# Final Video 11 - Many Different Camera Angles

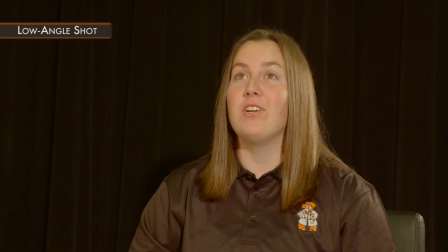255s
Similar to the high angle shot, generally, you also want to avoid this technique during interviews. The next camera angle is the bird's eye shot. This angle can help create a different view for the viewer.
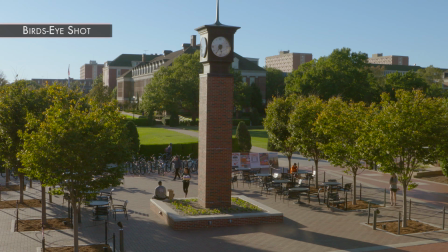265s
This camera angle is normally directly or almost directly above a subject or group.
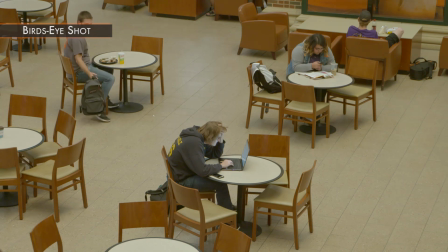270s
This angle puts the viewer in a position similar to a bird or a plane. If used correctly, this angle can help create a dramatic effect from a different angle. Rack focus camera angles can be one of the best ways to create a dramatic and cinematic feel to your videos.
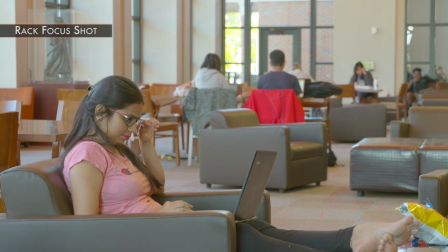284s
With the new and improved cameras available today, you can literally make a viewer look exactly where you want them to.
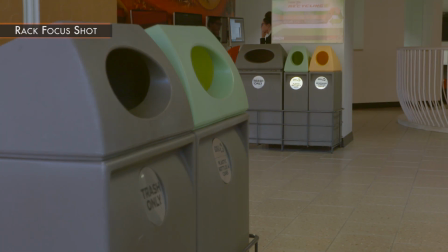290s
You can also rack from one object of importance to another object, which can be another great cinematic angle for your videos.
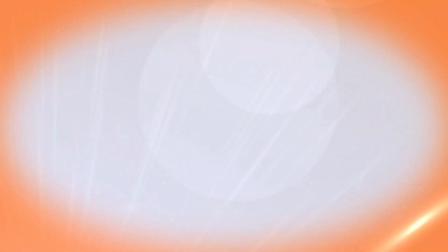297s
The next camera angle is the pedestal shot.
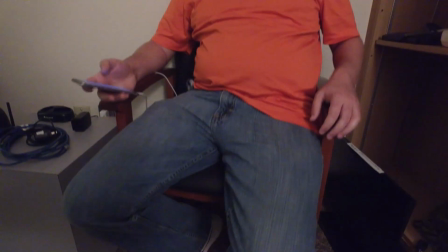300s
This camera angle is similar but different than the traditional tilting shot because the camera is physically moving up and down. With practice,
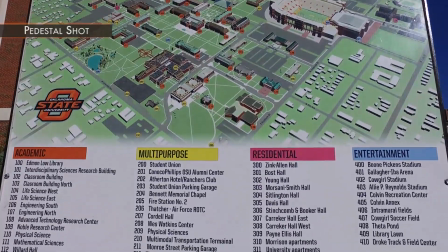307s
this camera angle can be combined with other angles such as panning and or tilting to create beautiful Hollywood-like footage. For dolly shots, the user may have to use a wheeled camera support that can help the camera move.
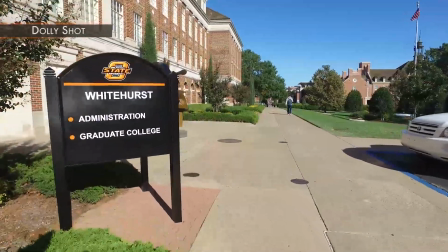319s
With dolly shots, you can move the camera closer or further from your shots.
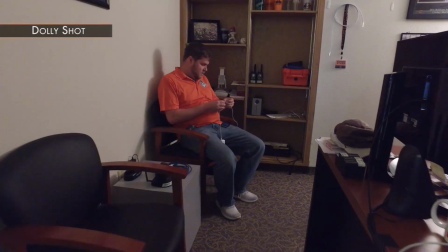323s
Similar to pedestal shots, combined with other angles can create cinematic type footage.
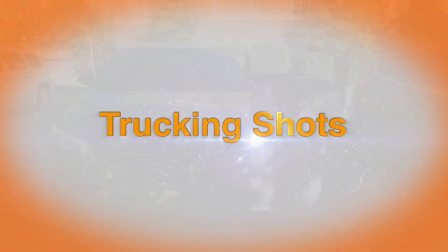329s
The last camera angle we will discuss for this tutorial is the trucking shot. This camera angle is similar to dolly shots because of how the camera is able to move.
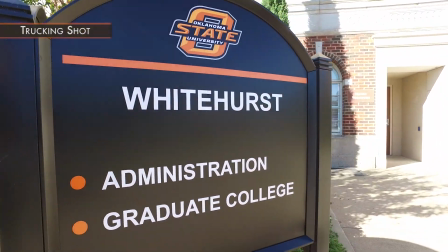337s
The only difference is that trucking shots normally move from left to right or vice versa. It is important to remember that each of these camera angles can take practice to master.
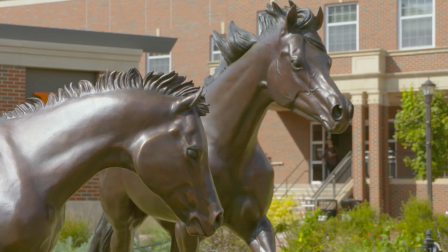346s
Once you have learned all these angles, you will create cinematic type videos which will help you later on in college or after.